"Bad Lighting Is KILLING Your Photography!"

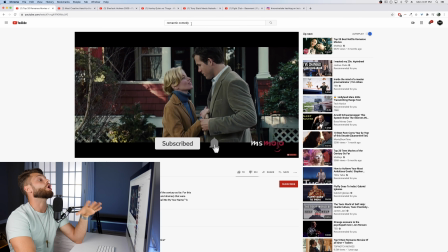2218s
And generally, the more romantic the movie, like if you watch Pride and Prejudice, it is so soft, so little contrast, and absolutely beautiful and stunning.
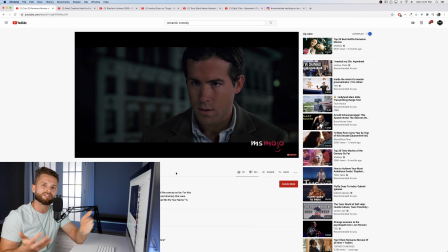2226s
And that just supports the main feeling of the movie, which is beauty and romance and all that good stuff. Whereas if you have a higher drama scene, typically you'll have higher contrast lighting that will support the emotion that's going on in your scene. So obviously, this particular scene, a bit of a high, intense, emotional moment, we're going to have more intentional, intense light.
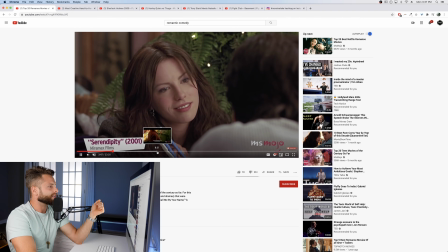2245s
Okay, watching a few more of these, you're going to see, again, very soft, very beautiful light.
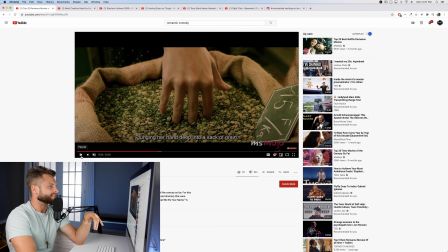2250s
You can even go ahead, just find your favorite movie and pause it with the sound off and say, okay, where did they light this scene from? Where do I think the scene was being lit from? What different effects were being used? How is color being used in the scene to trigger emotion? And that's one thing we haven't really talked about that we'll talk in a future video, is the use of color, because color is a part of light.
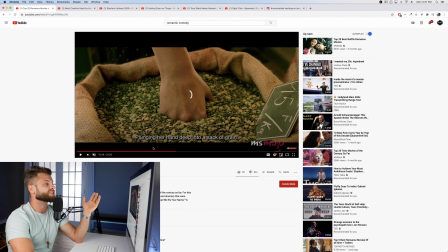2267s
But how do we use color in our scene to convey emotion as well? Because that can be an extremely effective tool in adding depth and emotion to your photos.
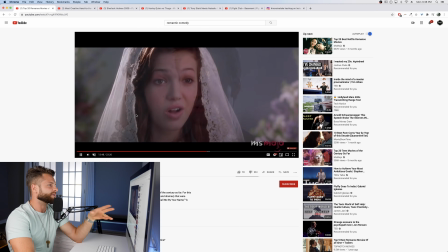2276s
So that's romantic comedies. They tend to be very soft, very flattering, very beautiful.
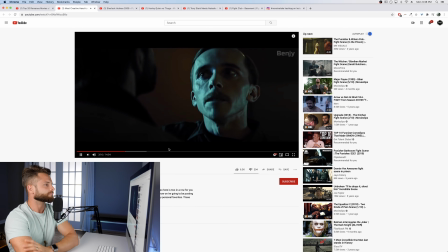2280s
Whereas if we look at photos like this, photos, movies.
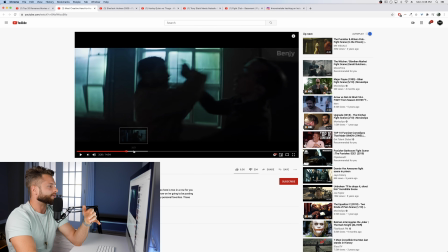2288s
Okay, in this example, we have our scene, very dramatic, huge fight scene happening. So we've got a lot of contrast, a lot of shadow, and you're going to notice, because it's an action movie, we've got short lighting happening.
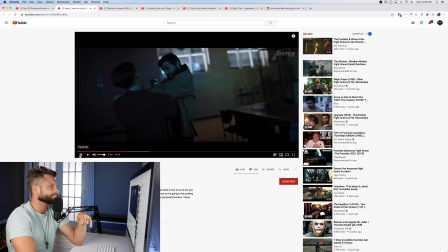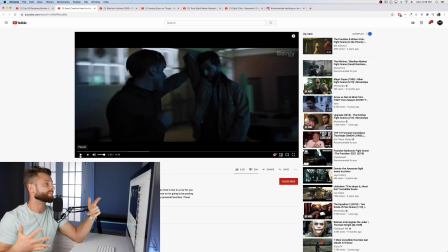2307s
Another interesting thing that you'll notice about action movies in particular, but all sorts of cinematic lighting, is it tends to have a lot more color involved than typical photography. When you take a photo of a person, most of the time you're going to have very just flat white light on them. Whereas in movies, the more cinematic lighting tends to make much more use of color.
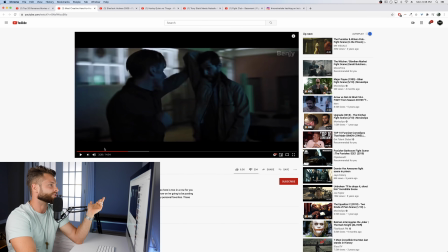2325s
So you can see that our key lights are actually blue and green instead of having a white light on them.
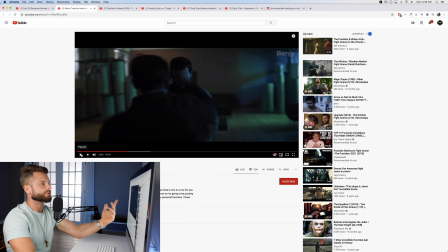2330s
And everything about the cinematography is supporting the emotion of the scene. So we've got very fast cuts, very jumpy frames. We've got really harsh, contrasty lighting. And all of that is just serving to support the emotion going on in the scene. Now, another way to really improve your ability to intentionally use light is just to look at other examples from other photographers and really dissect it. Be intentional. Don't just say, this photo is cool or this photo makes me feel good. Say, okay, what is the emotion of this photo and how is the photographer supporting that emotion?
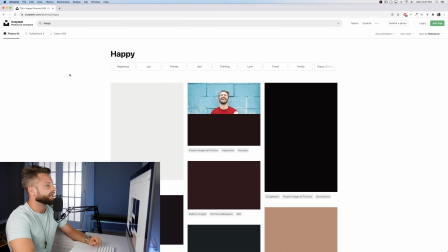2359s
So if we look up in Unsplash, something like happy, we look through these photos. and we just look for the lighting.
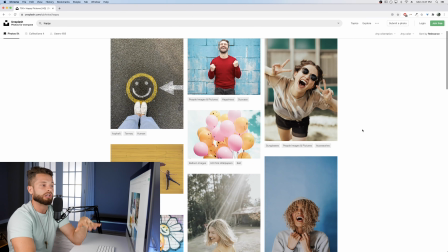2365s
Okay, happy lighting tends to be very, very bright, right? It's high contrast, high saturation, lots of color in your life.
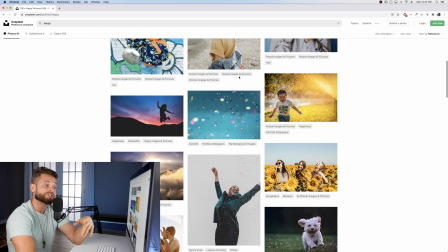2372s
Backlit, obviously we've got the expression, but if we're just talking about lighting, what lighting is happy?
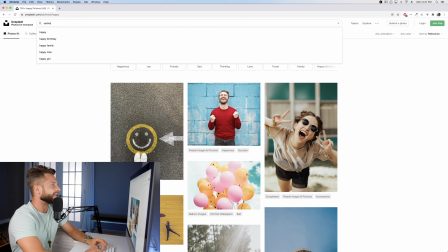2376s
Now, whereas if we were to put something like sadness, very different lighting being employed, right?
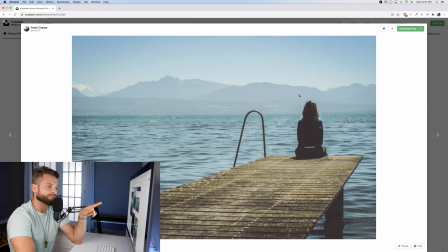2382s
You don't have sadness photos being taken on a blue and sunny day. Whereas this one, which was for some reason tagged as sadness, to me does not feel sad. Why doesn't this photo feel sad? Because we've got a bright blue sunny sky and bright blue sparkly ocean on a bright blue day, or a lake, whatever it is.
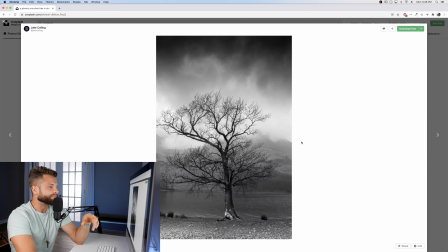2399s
You understand? Whereas this photo to me, much more sad. Cloudy day, rainy day, no color, sadness, right?
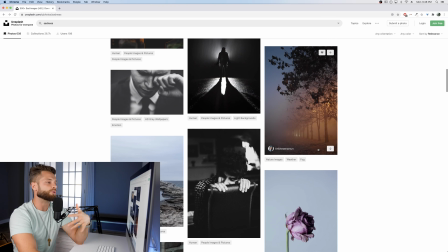2406s
So the colors you employ, the lighting techniques you use are going to aid or take away from the emotion of your photo. So just be intentional about that. Go through and watch movies that you absolutely love, but do it with the sound off so you're not super engaged and lost in the plot, and say to yourself, okay, how does this scene that I so love, how does this actually support through lighting and through color the emotion that's going on and that the actors are acting out, right? And that will majorly improve your photos and help you just merge the technical understanding of lighting and how all of it works and how you can take that and transfer it over into the creative aspect. Now, the next step obviously is going to be going out and doing this for yourself. So I challenge you, if you've got some time, go out, spend an afternoon, just go for a walk and say, okay, I want to take a photo that is happy. I want to take a photo that is sad. I want to take a photo that is resigned. I want to take a photo that is introspective, right? You can put these different emotions down and say, how can I do that? Go out, find lighting that you think supports that, and take photos and share them.